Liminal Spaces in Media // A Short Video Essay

everyone! Today I'm going to talk about a few examples of liminal spaces in media. Liminal spaces are not always easily defined by textbook as it depends who you ask, but they're usually characterized as having at least a few of these traits.
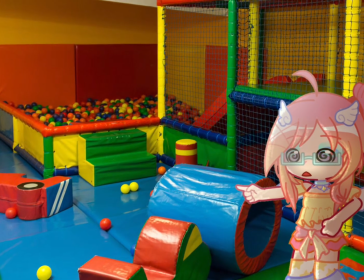14s
Large empty spaces, places that feel nostalgic or familiar to the viewer, often set in the late 90s or early 2000s,
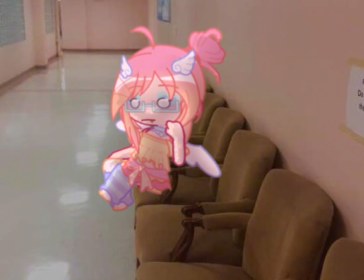22s
unnatural lighting, low quality, slightly off architecture or placement of objects,
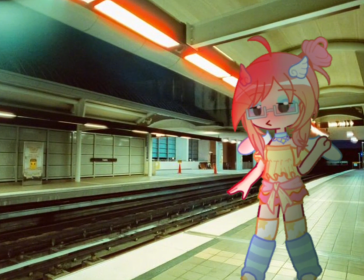28s
places that are usually busy but seem empty. Liminal spaces can also be defined as a transitional period between two places or states of being. Bus stops, for example, are the thing between space A and B of travelling, making the bus stop the liminal space. They can be used to invoke feelings in the viewer of the image, such as fear, anxiety, nostalgia, comfort, or more. Now that we have spoken about what can make something liminal, let's talk about how liminal spaces are used in media. I have two examples of liminal spaces being used in film.
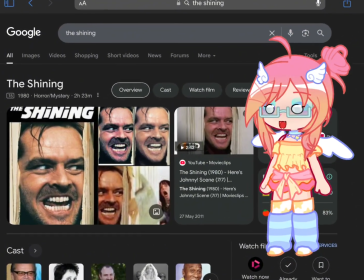63s
The first example is The Shining, directed by Stanley Kubrick, released in 1980.
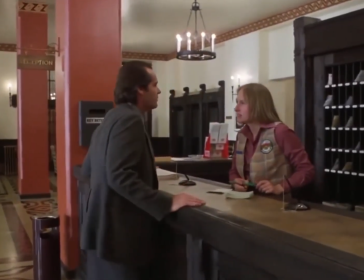69s Hi, I've got an appointment with Mr. Ullman. My name's Jack Torrance.
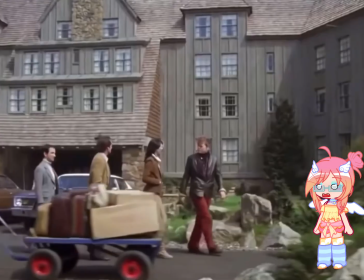73s
The movie follows Jack Torrance, his wife, and their child as they go to the Outlook Hotel during the harsh winter as Jack is given the job of being the caretaker.
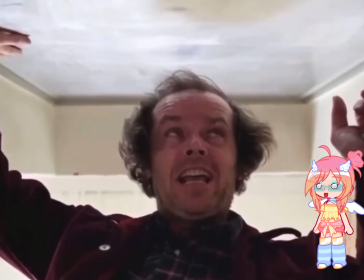83s
Throughout the movie, Jack becomes increasingly more unstable and isolates himself from his family.
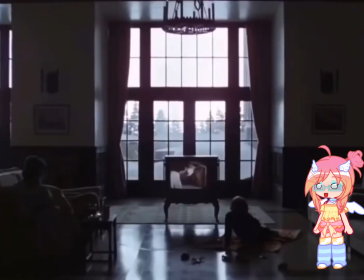88s
This is reflected by the wide shots used throughout the film. These shots also show a scale of the giant Outlook Hotel looking eerily empty.
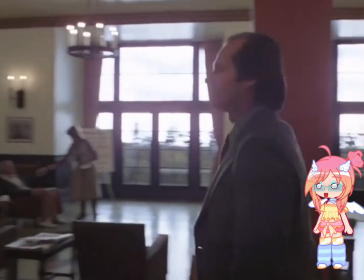97s
This makes the viewer feel uncomfortable, as we see hotels as being always busy and not dead quiet.
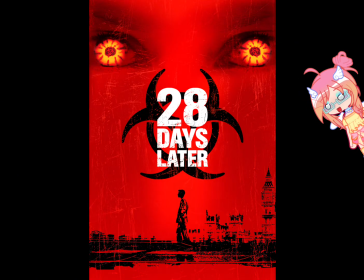103s
The second example of liminal spaces being used in film is 28 Days Later.
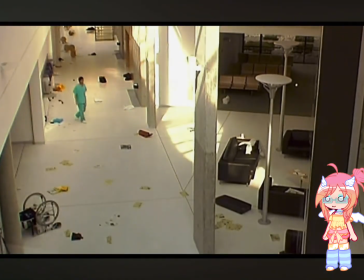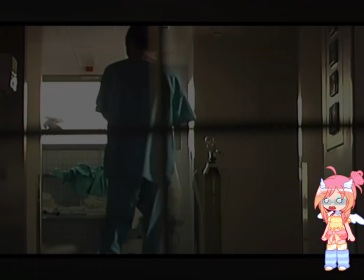116s Hello!
Although it doesn't reach all of the criteria of a liminal space, the shots still work the same.
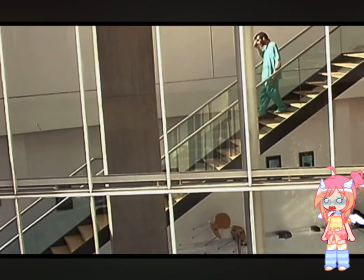123s
The uncomfortable silence and emptiness that falls on London after Jim wakes up from his coma is almost suffocating.
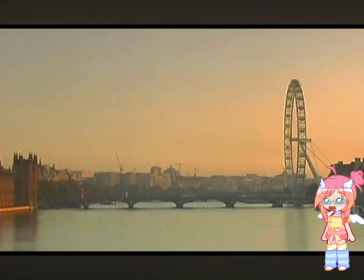129s
We're forced to follow him in real time through the dead streets of the city that's known for always being crowded.
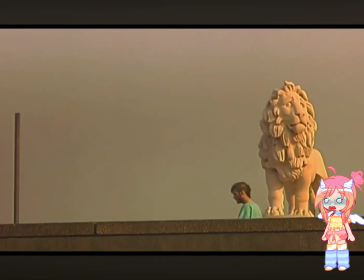135s
The movie does a really good job of making the viewers feel just as anxious and tense as Jim would,
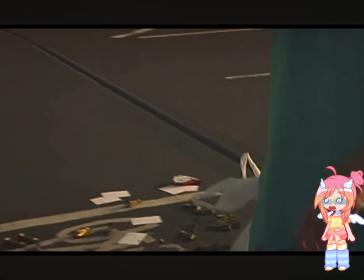140s
as it holds the same silence and emptiness in these shots as liminal spaces do.
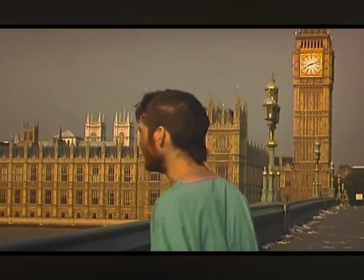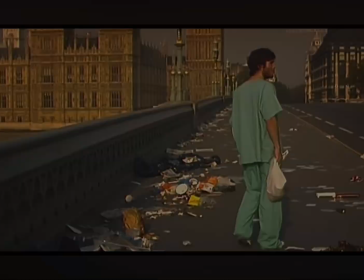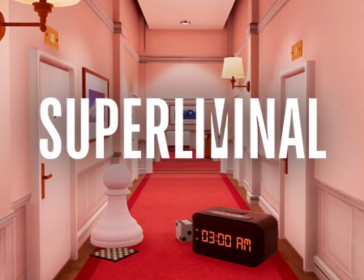159s
When I first watched the playthrough of Superliminal, the Markiplier one of course, Cheese.
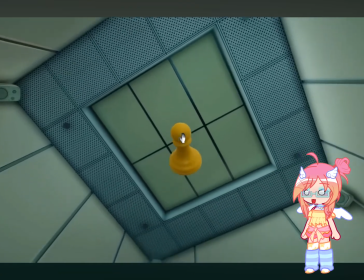165s I love cheese.
I was taken aback by how well the game managed to capture that dreamlike feeling.
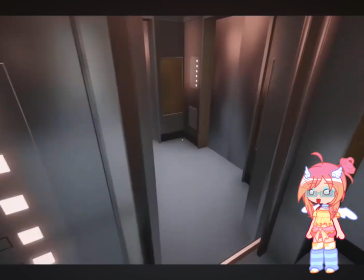171s
With its strange logic and labyrinth-like feeling to the game, with tangled hallways of almost familiar places, it really feels like a liminal space.
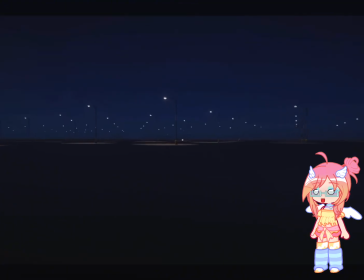180s
The game has moments of complete stillness, but also moments of intensity,
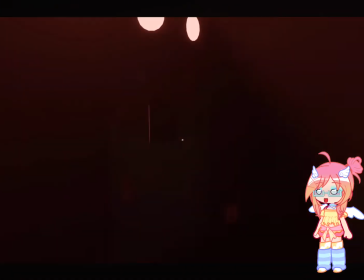184s
bringing that same anxiety that some liminal spaces do to viewers.
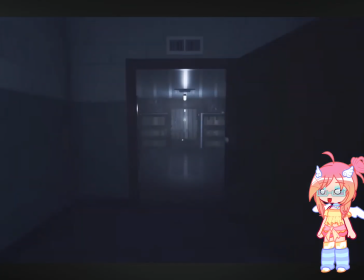189s
The game makes you feel lost and confused, much like being in a nonsensical dream world, adding to the liminal feel of it.
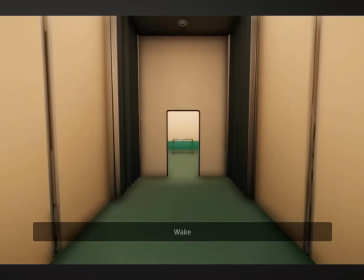195s Wait up.
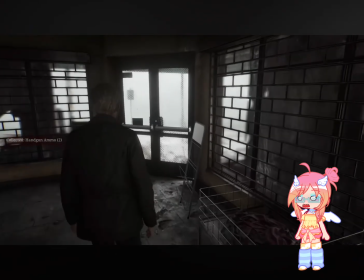201s
Silent Hill 2. Technically, I wouldn't say I'm an expert on Silent Hill 2, or any of Silent Hill.
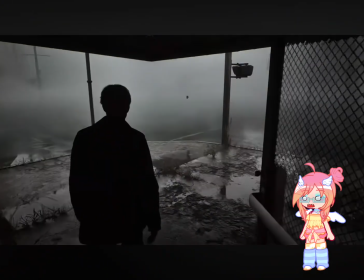207s
I spent a brief period of one of my college projects looking into the horror game design for it.
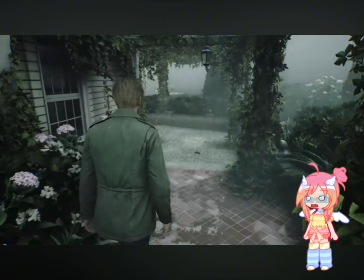213s
I watched a lot of the remake playthrough without commentary,
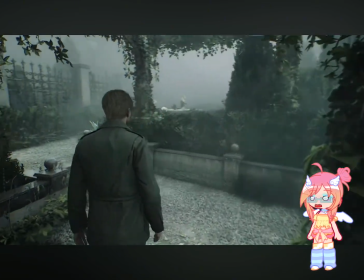216s
and the game uses techniques to confuse and disorientate the player, like the iconic fog and mist in the game.
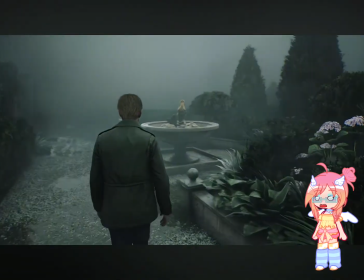223s
The town is completely desolate, no residents in sight apart from the horrifying creatures that are out to get you.
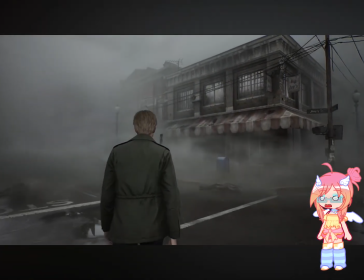229s
It's confusing, nightmarish, and downright terrifying, but nonetheless still liminal in my not-so-expert opinion.
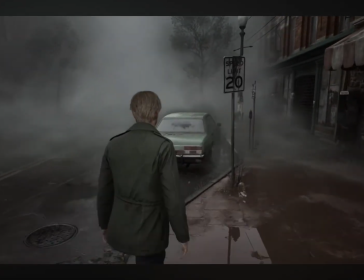235s
Besides, you can't tell me it doesn't look like an average day in your UK town. This is exactly what it looks like on any foggy day over here.